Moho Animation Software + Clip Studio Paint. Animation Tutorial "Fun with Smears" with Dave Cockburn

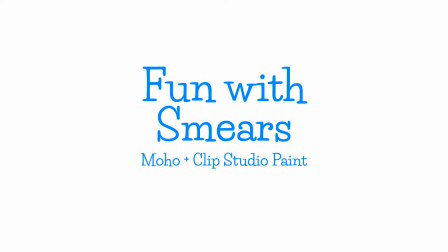In animation, smears are a way of representing motion blur by stretching or distorting the artwork or models. They're also some of the most fun frames to do in animation. So, come with me on an accelerated journey through the creation of this bird animation using Moho and Clip Studio Paint.
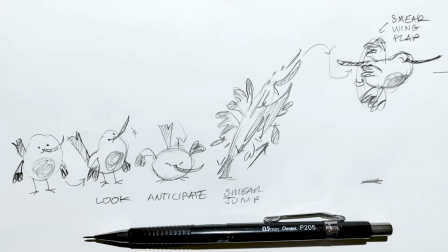First up, a thumbnail storyboard helps to work out what assets I actually need to create for the project. Animation is way too time consuming as it is without doing stuff I don't need to. In this example, I can see I only need to create three drawings in Clip Studio Paint.
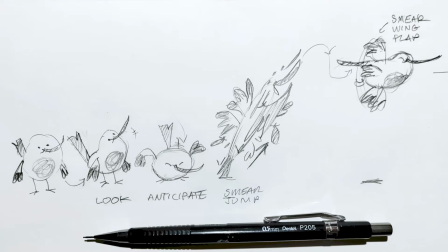In Moho, a single rig bird can do the standing, looking and anticipation. A single drawing for the smear and another rigged bird for the flapping. Once I had my idea, it was over to Clip Studio Paint for the character designs and character drawings.
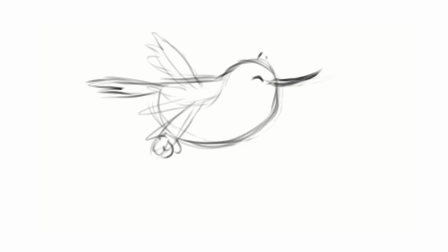As a side note, I actually draw this fast. No, really.
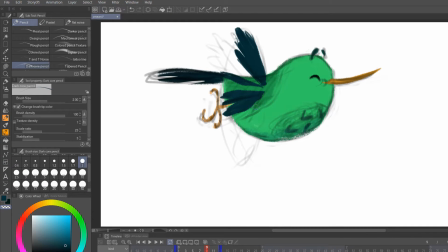Using brushes, blenders and a bit of erasing, I drew a single smeared wing. I'll animate this to give the impression of speedy flapping. I could easily have blurred the heck out of this, but went for something more in keeping with the painty style. With smears, pretty much anything goes.
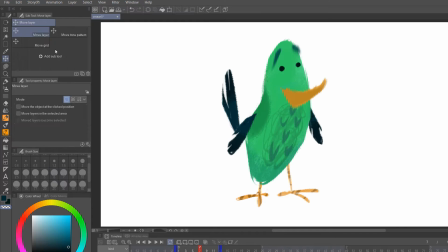For the jump smear, I used the mesh transformation tool and the blend and erase brushes on different layers.
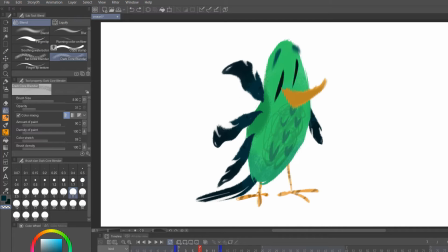I then collapsed everything into a single layer for more messing around.
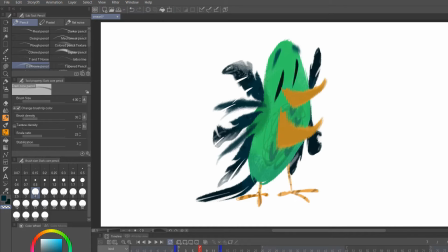I'm going for the feel of the movement as if multiple frames were squashed into one.
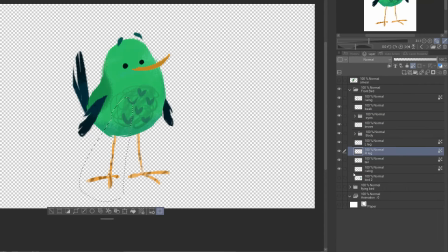After making sure that everything is in its correct layer and folder, all the drawings are exported as a single PSD file.
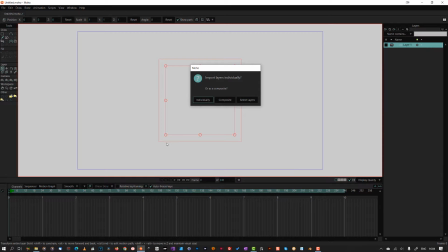And it's off to Moho. I select individual layers when importing the PSD and my file is loaded up and ready to go.
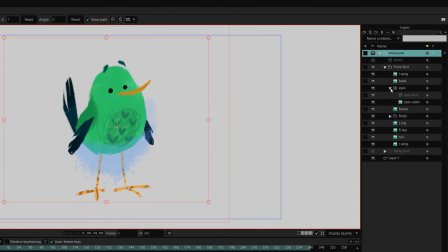Look at that. My eye group that only had one eye visible has loaded into Moho as a switch layer. Nice. Looks like my mask shadow layer isn't clipping. Not a problem. I select the body group, right click and set it to mask inside the bottom layer and it's back.
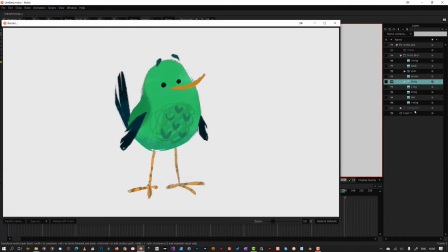The multiply setting is even kept when rendering. Also nice.
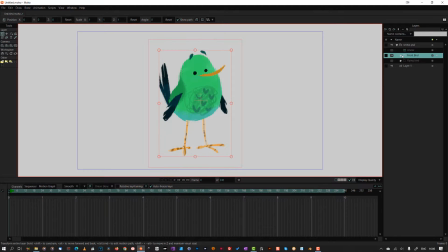To have a better control of some of the bitmaps in the project, I needed to add meshes to them.
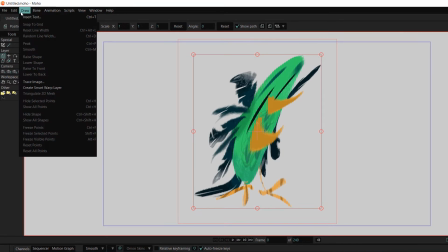The simplest way is to select a layer and select the Create Smart Warp layer from the drawing menu.
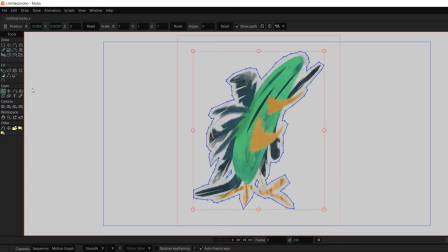This generates a mesh that can manipulate the linked bitmap on any frame other than frame 0.
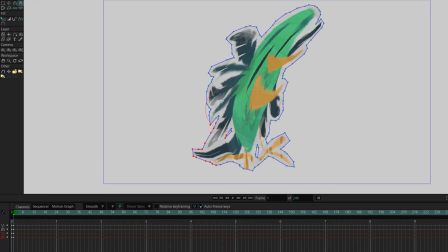If I want more control over the mesh, and I usually do, I create the mesh by hand.
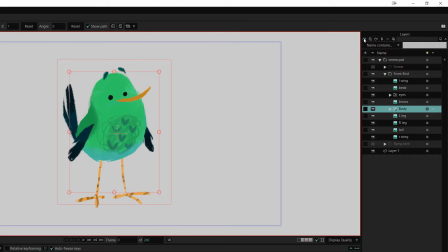Here I created a new vector layer and named it something catchy.
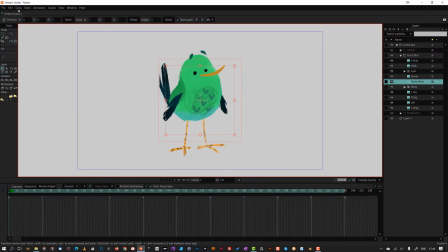From the Draw drop-down menu, I selected Triangulate Mesh.
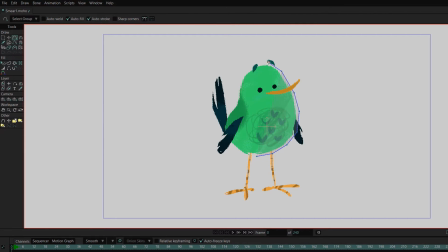Now, any vectors I draw on that layer will be connected by a triangulated mesh. In case you're wondering why I didn't close that shape, closing shapes within a mesh creates a hole.
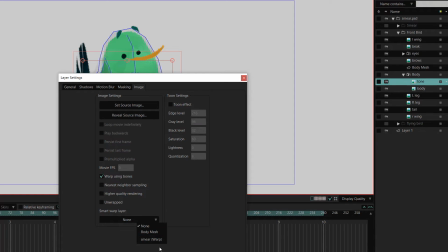I selected my body layers, went to the Image tab and selected the catchily named Mesh layer that I want to control those layers.
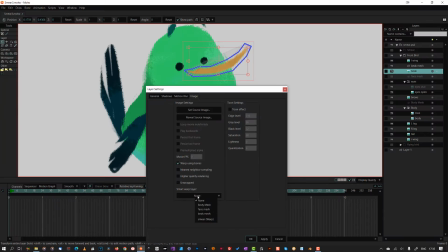I very quickly went through the rest of the model and added meshes to the face and legs.
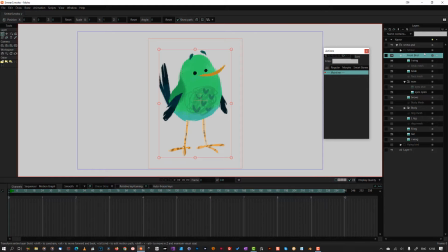Next up, the bird needed a skeleton. I converted the front bird layer into a bone layer by right-clicking and selecting Convert to Bone.
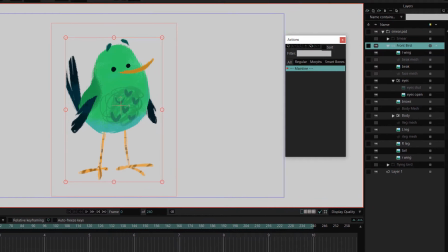With that layer still selected, I draw out my master bone using the Add Bone tool.
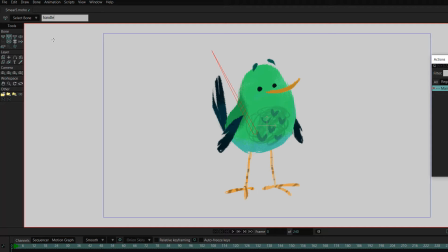I call this one Handle and set its strength to 0, as it's only used to move the other bones around. With that selected, I add a back, neck and head bone. I reselect the backbone and add the backside and tailbones.
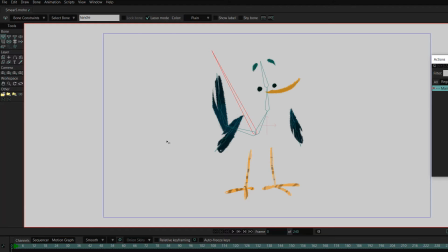I then select the backbone and add wings and legs to it. Tip, when rigging, try and keep a little bend in the legs, as that helps with the animation.
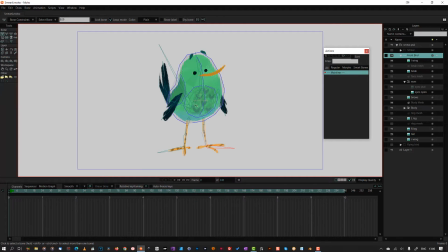Next, I attach the layers to the bones that will move them. For the body, I selected the body mesh layer and the body bones.
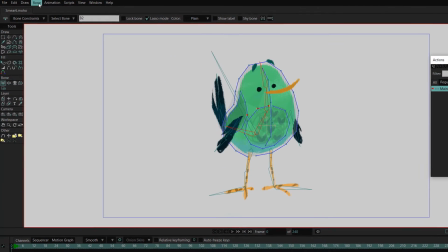Then, from the bone menu, selected Use Selected Bones for Flexi Binding.
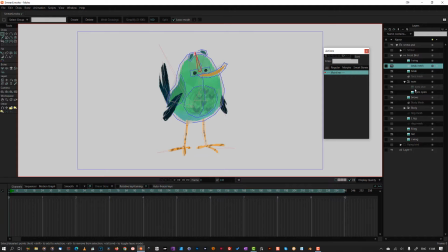I added the face mesh to the head bone the same way.